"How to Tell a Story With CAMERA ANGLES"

Before you shoot a film, you need to ask yourself, what makes a cinematic shot? You have things like gear, cameras, lenses. Then you have things like lighting, which is shaping light, shadows, and even color in a scene. Then of course you have things like composition, which we've talked about in an earlier episode.
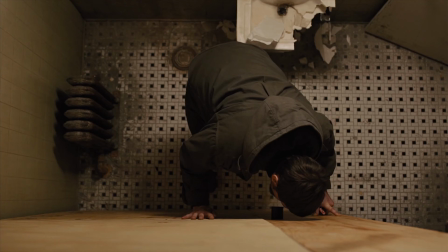But in order to compose a cinematic shot, you have to pay close attention to the angle of your camera.
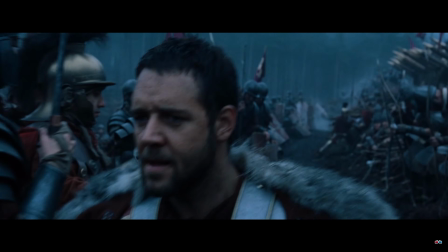And by mastering and understanding all the different camera angles, this could be an extremely useful storytelling tool to bring your audience into your film. So today we're going to break down every single camera angle, what they mean, and how you can use them to enhance the storytelling of your film. Probably one of the most common used angles in Hollywood is an eye level shot. Eye level shots are exactly what they sound like. This is where you keep the camera at eye level with your character, and this is a great way to engage in the conversation or the movement of your characters, or even a great way to showcase the world through your character's lens. Many films will use this camera angle to immerse their audience into the reality of the film.
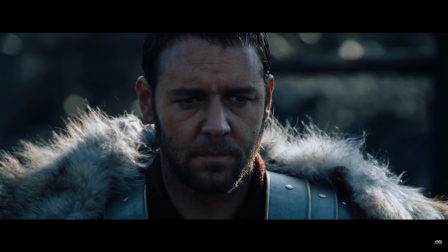In fact, it's almost a neutral angle that makes you feel like you're standing right there with your character. But if we start to take that camera angle and move it down a little bit while we tilt it up, now we have something that's called a low angle shot.
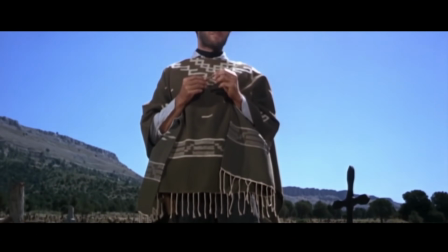And low angle shots are great for showcasing dominance or power of another character.
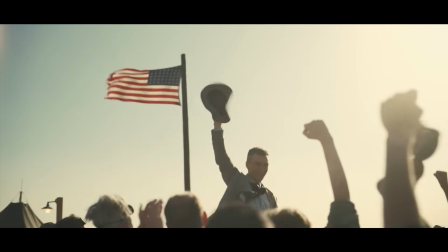A lot of films will use this low angle shot to showcase a powerful moment from a protagonist or even an antagonist. And a low angle shot doesn't have to only showcase subjects. They also could be used to idolize objects in a scene. Now, if you take the camera and you put it above your subject and you tilt it down, now you have something that's called a high angle shot.
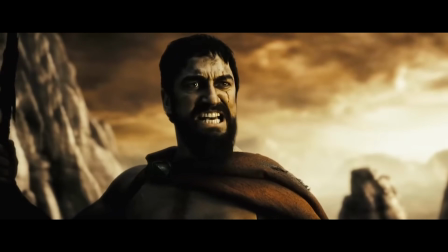And while the low angle shot could be used to establish dominance and power for a particular character in the scene, the high angle shot is the exact opposite.
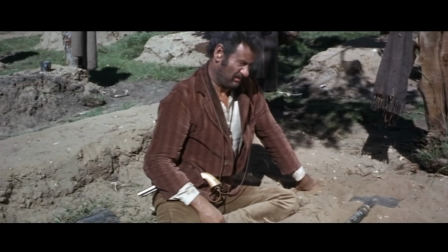Typically, it's used in Hollywood to showcase a sense of vulnerability or a weak, powerless character that's inferior to another character in the frame.
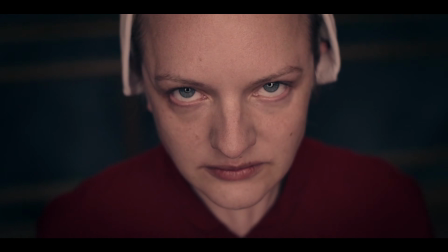Taking a look at this shot from Handmaid's Tale, they use a lot of low angle shots to showcase power dynamic between her being a servant and a slave to her master.
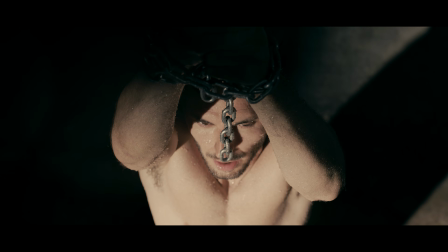If your character is feeling defeated or hopeless in a scene, the high angle shot could be a great way to subliminally showcase this visually to your audience. And if you think about this, it makes a lot of sense because psychologically we're looking down at them and they start to feel inferior,
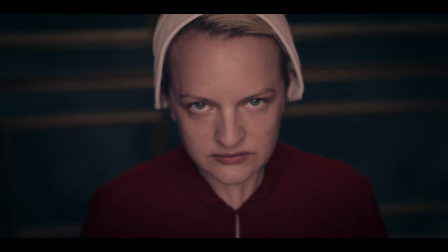not only to the surrounding world around them, but also to the audience, because again, we are literally looking down at them. And of course, high angle shots are used time and time again in things like drone or establishing shots to showcase the vastness of whatever world that your characters are moving through. So before you determine the height or the tilt of your camera, start to determine what your scene is calling for.
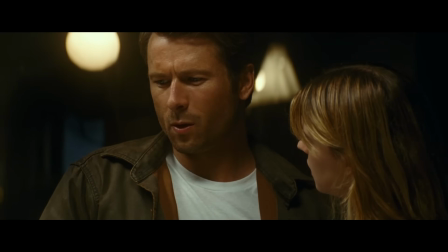How are your characters supposed to feel in that scene, and how do you want the audience to feel about them in that particular scene?
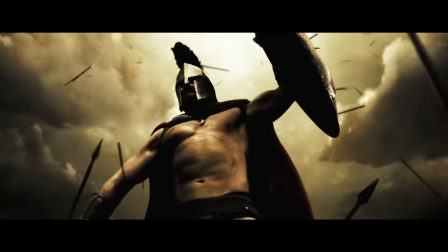My number one goal of this video is to make you guys think about what the camera angle actually means as you are looking through your script and as you're going through your scenes. Now, before we move on to the next angle, I want to take a second and talk to you guys about today's sponsor,
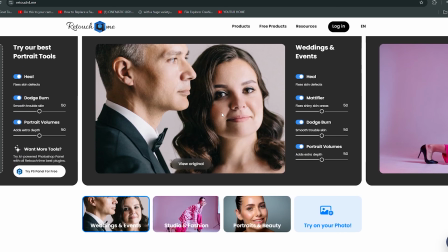Retouch For Me, which is an incredible AI tool that you guys can use to retouch your photos and quickly take away things like blemishes,
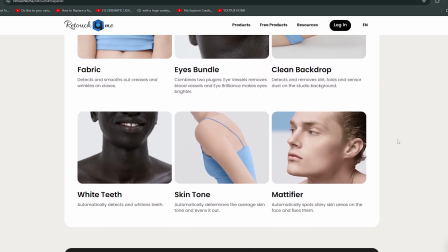pimples, and any other imperfections with a click of a button. And what's insane is that they have these really awesome video plugins as well.
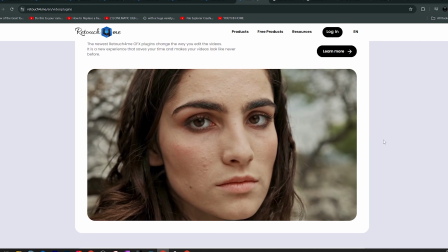They have a retouch tool for video, so you can quickly take away blemishes and any other imperfections to the skin tones. They have a ton of LUTs that you could go through and apply to your videos. But probably my favorite feature is the color match plugin, which is absolutely insane.
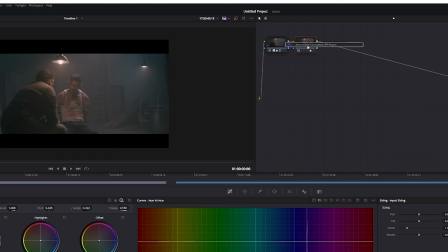If you go up to your effects and drag the color match effect on your video and choose a reference image, you can easily match a color grade to any film.
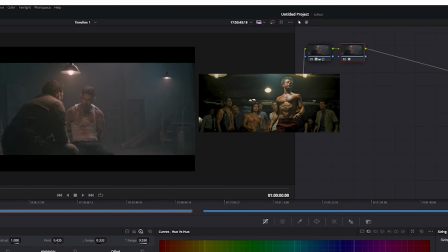So for this particular scene, I'm going to color match it to this shot from Fight Club, and boom, with a click of a button, you literally just copied the color grade of this film to your shot.
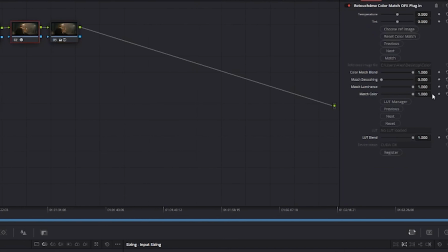Now, of course, you might have to adjust some parameters of the grade, and I don't think that you could just press a button and walk away from it,
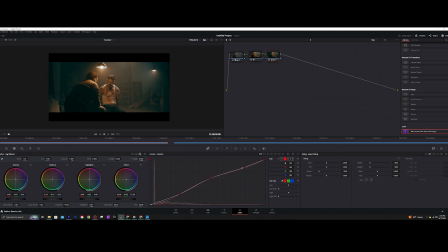but you can get a starting point and you can start to mold and shape this to how you want it and kind of get something
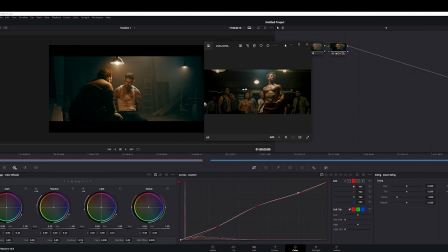a lot quicker rather than if you were to just sit here and try to color grade it on your own. And if you guys want to use any of the Retouch For Me products, I'll leave a discount code down below.
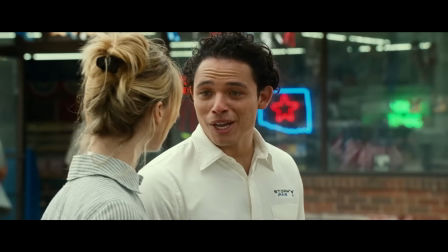Let's get back to the video. Now, another angle that's used time and time again in Hollywood is something that's called an over-the-shoulder shot, or commonly known as OTS shot.
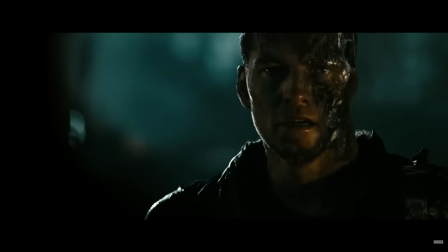The OTS shot is great for showcasing conversations between two characters. And the reason why is because it shows you the perspective of each character while kind of removing you from the scene.
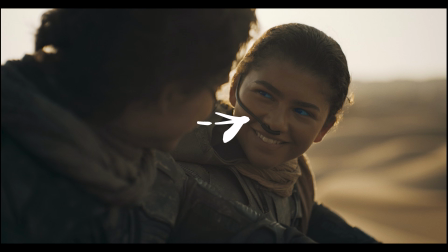And because you have a shoulder in the foreground, your character in the middle ground, and then you have a deep depth of field in the background, this is something that already sets the stage for a cinematic shot because you have depth in layers. Now, we have something called the hip level shot. This is where you take your camera, you push it down a little bit from that shoulder shot down to the hip.
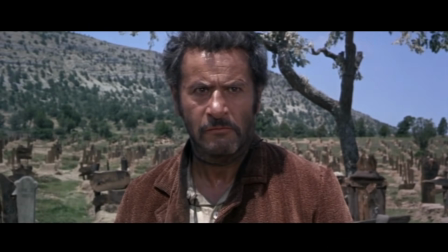This was a big shot used a lot in the old spaghetti westerns because cowboys always had a gun at their hip. You know, they always had that holster holding the gun right there. So a lot of the times you would want to showcase that gun and you would want to show somebody in the
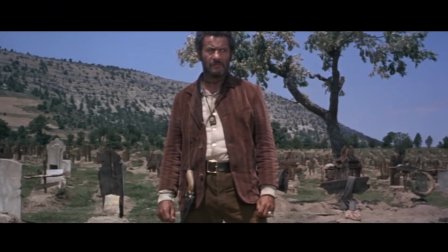distance or even just showcase them from the hip up to be able to, let you know that they have a gun, they're a cowboy, and they're ready to use it. What's great about this shot is it's able to show a different perspective of multiple characters in a scene like the old cowboy movie days. showing the gun in the holster while somebody's in the background. Now, one of my favorite angles to use is something called a ground level shot. And I'm a huge fan of this shot because being able to take the camera and just putting it on the ground, something as simple as that,
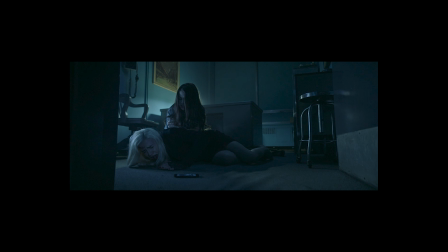gives you an entirely different perspective, and it makes the world around you feel a lot bigger than it is.
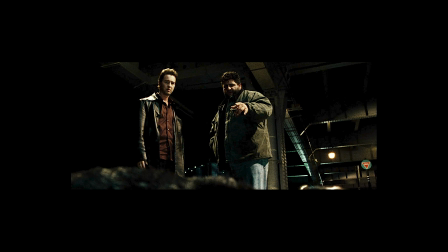A lot like the low angle shot, when you put something down and you tilt it up, it makes a character feel powerful. But when you put something on the ground and you kind of tilt it up just a little bit, well, now the whole world around you seems bigger. It just gives a totally different perspective than we're used to seeing. One of my favorite shots in cinema history was this shot from Dune.
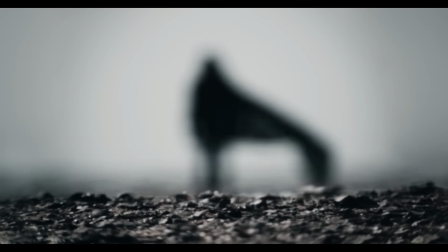Our main character in the distance, but the ground is in the foreground. The camera is pretty much on the ground, and because they're using such a long lens and the background is compressed, you have a lot of depth and interesting look to that shot. Now, the last angle that we're going to talk about is something called the Dutch angle.
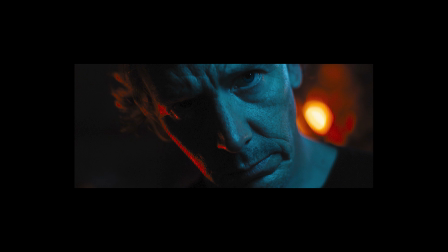And the Dutch angle is when you tilt the camera off its axis, giving it a very unbalanced and abnormal look to your scene. And this is such a great angle to be able to showcase a dark, uneasy, kind of dramatic, and maybe even twisted moment in your scene. You'll see a lot of films use this to capture a sinister character or a villain in their story, or even resemble some sort of intoxication from a character in a film. I actually use this camera angle a lot in one of these UFC promos that I shot.
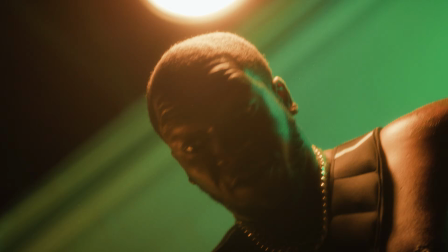I just love the vibe that it gave because it gave this dark, kind of twisted, weird kind of feeling to it.
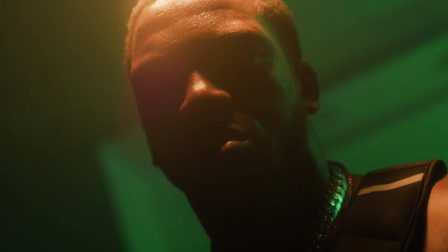I just thought stylistically it was perfect for what we were going for. You guys got to think that the camera angle that you choose to use for your scenes is extremely
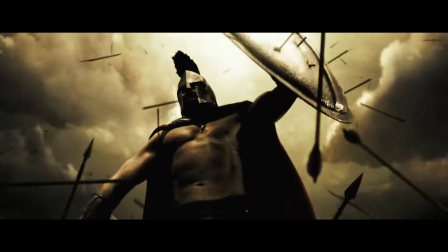important because it really starts to set the stage for how they should feel about a particular scene or a character,
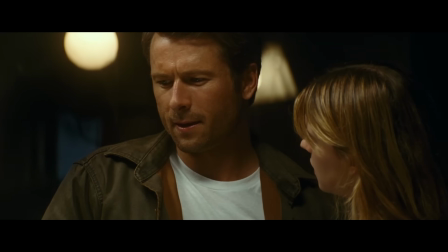or really anything in your film.
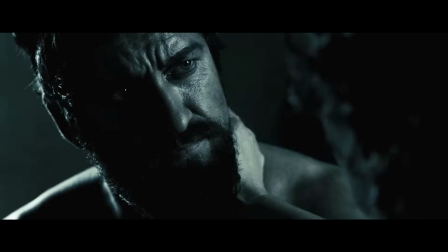And like I say time and time again, script is king, and the first step to any good story is understanding what the goal is of the script,
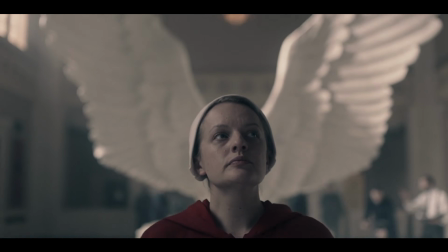who the characters are, and how every angle could be used to actually deliver an emotion that you intend for your film.
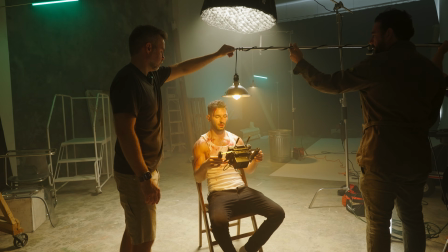And if you guys want to learn more about cinematography and just filmmaking in general, me and my team are putting together a course. I'll drop a link down below so you guys can sign up for that and be notified as soon as we drop the course. Like always, I want to say thank you guys so much for stopping in and hanging out. My name is Zarfati. I'll see you guys next week.